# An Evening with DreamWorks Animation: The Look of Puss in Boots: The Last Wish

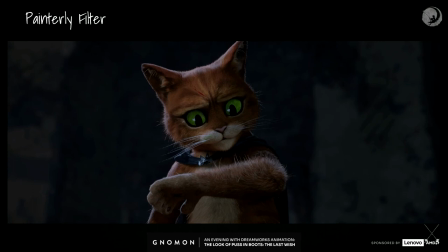3420s
A painter isn't going to go in and paint each individual hair on the cat. They're going to use broad strokes and just maybe highlight a few little ones here and there and that sort of thing. So we had to figure this out. And we ended up going with sort of a base setup that worked
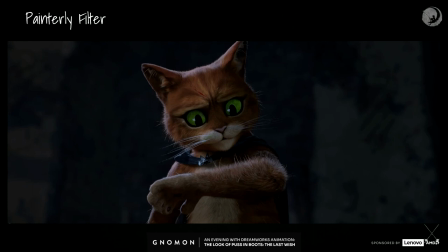3440s
pretty well out of the box and only had to be adjusted in a few shots to work with this. And it's a painterly filter, we called it, but it's based on the, where did I write that down? Kuwahara filter, which was actually originally developed like in the 70s for medical imaging work.
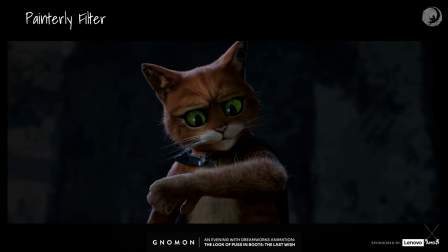3457s
But it basically retains a lot of the data in the image while softening it.
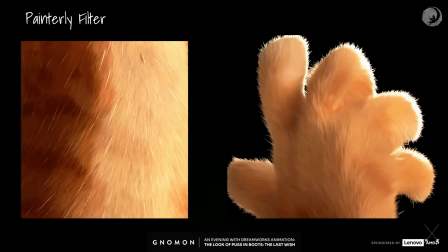3464s
And here's some really close-ups. We did some images to help us in the lighting department, like what is this filter doing? And these were 12K publicity stills. But you can see how it's softening that fur, but still maintaining the shape of the fur,
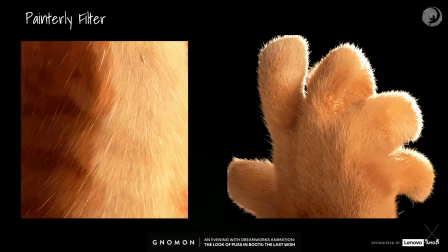3480s
and you can still feel that there's fur there, but it's really nice and soft and painterly and not overly CG. So, and then we had the surfacing department paint special maps for us that held out these bright guide curves that you see on his belly here. And then lessened the amount that we did around the face because we didn't want the face feeling too blurred out with this sort of thing. So we got all of that set up there with their help.
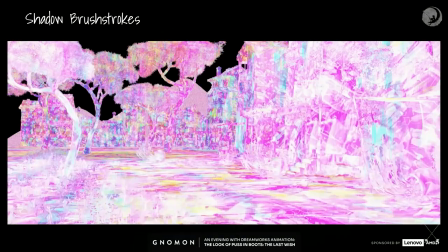3513s
Next, we realized that a lot of painters paint big broad brush strokes in the shadow areas,
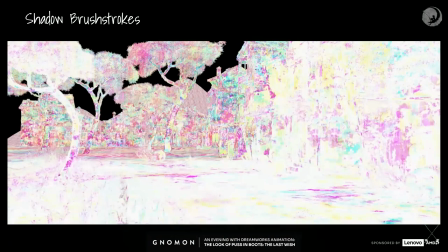3522s
and they'll add some really interesting colors and things over there to just pop those shadow sides.
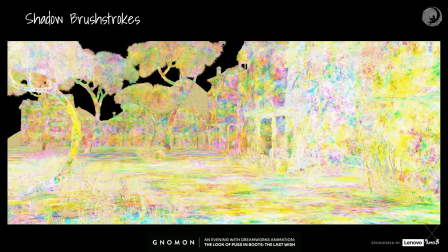3530s
And so we knew we wanted to do something interesting to just add a little touch.
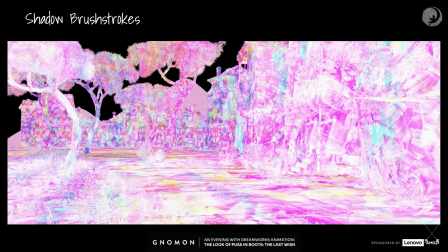3535s
And you're not gonna notice it unless I break the shot apart and show you the little addition,
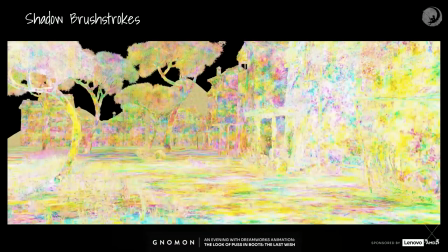3540s
but it just adds some extra nice textural detail onto that shadow side.
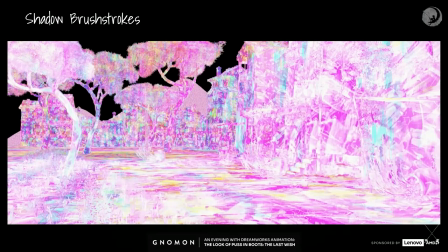3545s
And so what we ended up doing was projecting brushstroke textures,
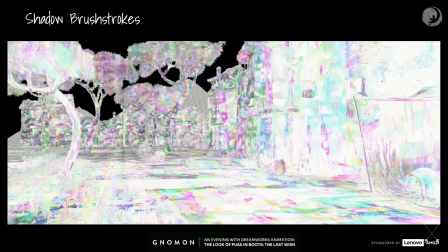3551s
and we spent a couple of days painting fun little brushstrokes and then turning them all into textures, and we would scale it in distance so that the brushstrokes on the far back buildings looked like the same brush that was used on the foreground buildings, which is challenging, getting those distances and the scale to feel right, because it they're not going to use a tiny little brush in the background, right? They're going to use the same brush that they used in the foreground as they did in the background. So we had to get that all right, and then we used these images to molten colors and just break things up a little bit on the shadow sides.
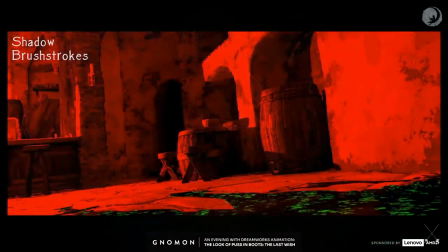3591s
And this is a little, this is our more graphic example of it, but you can see here in green the texture
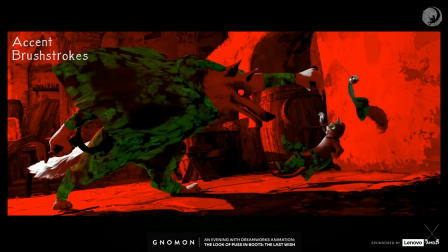3600s
that we used and then how it got molted in, and then we added some to the character here in this one to really help with that graphic feel because we went pretty monochromatic in this moment.
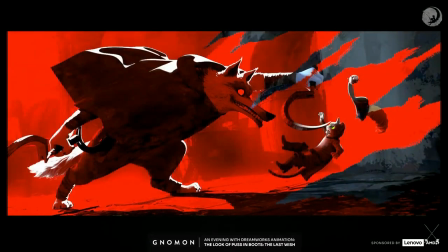3614s
And then the big thing we did in this sequence was our graphic moments where we sort of broke with reality. And we splashed the screen red here. So we spent a lot of time talking with the production designer about how are we going to transition into this red. And he ended up helping us with painting these really cool rip cards to rip the screen as the wolf swings at Puss. And this is that moment where he is getting hit by the blade. And it's the moment he's no longer the hero and he starts doubting himself. And that's the journey our movie takes us on. So this was a really big moment. And we wanted to highlight that. And then we thought, well, how do we get out of this moment? We've just sort of slashed our way into this really intense thing.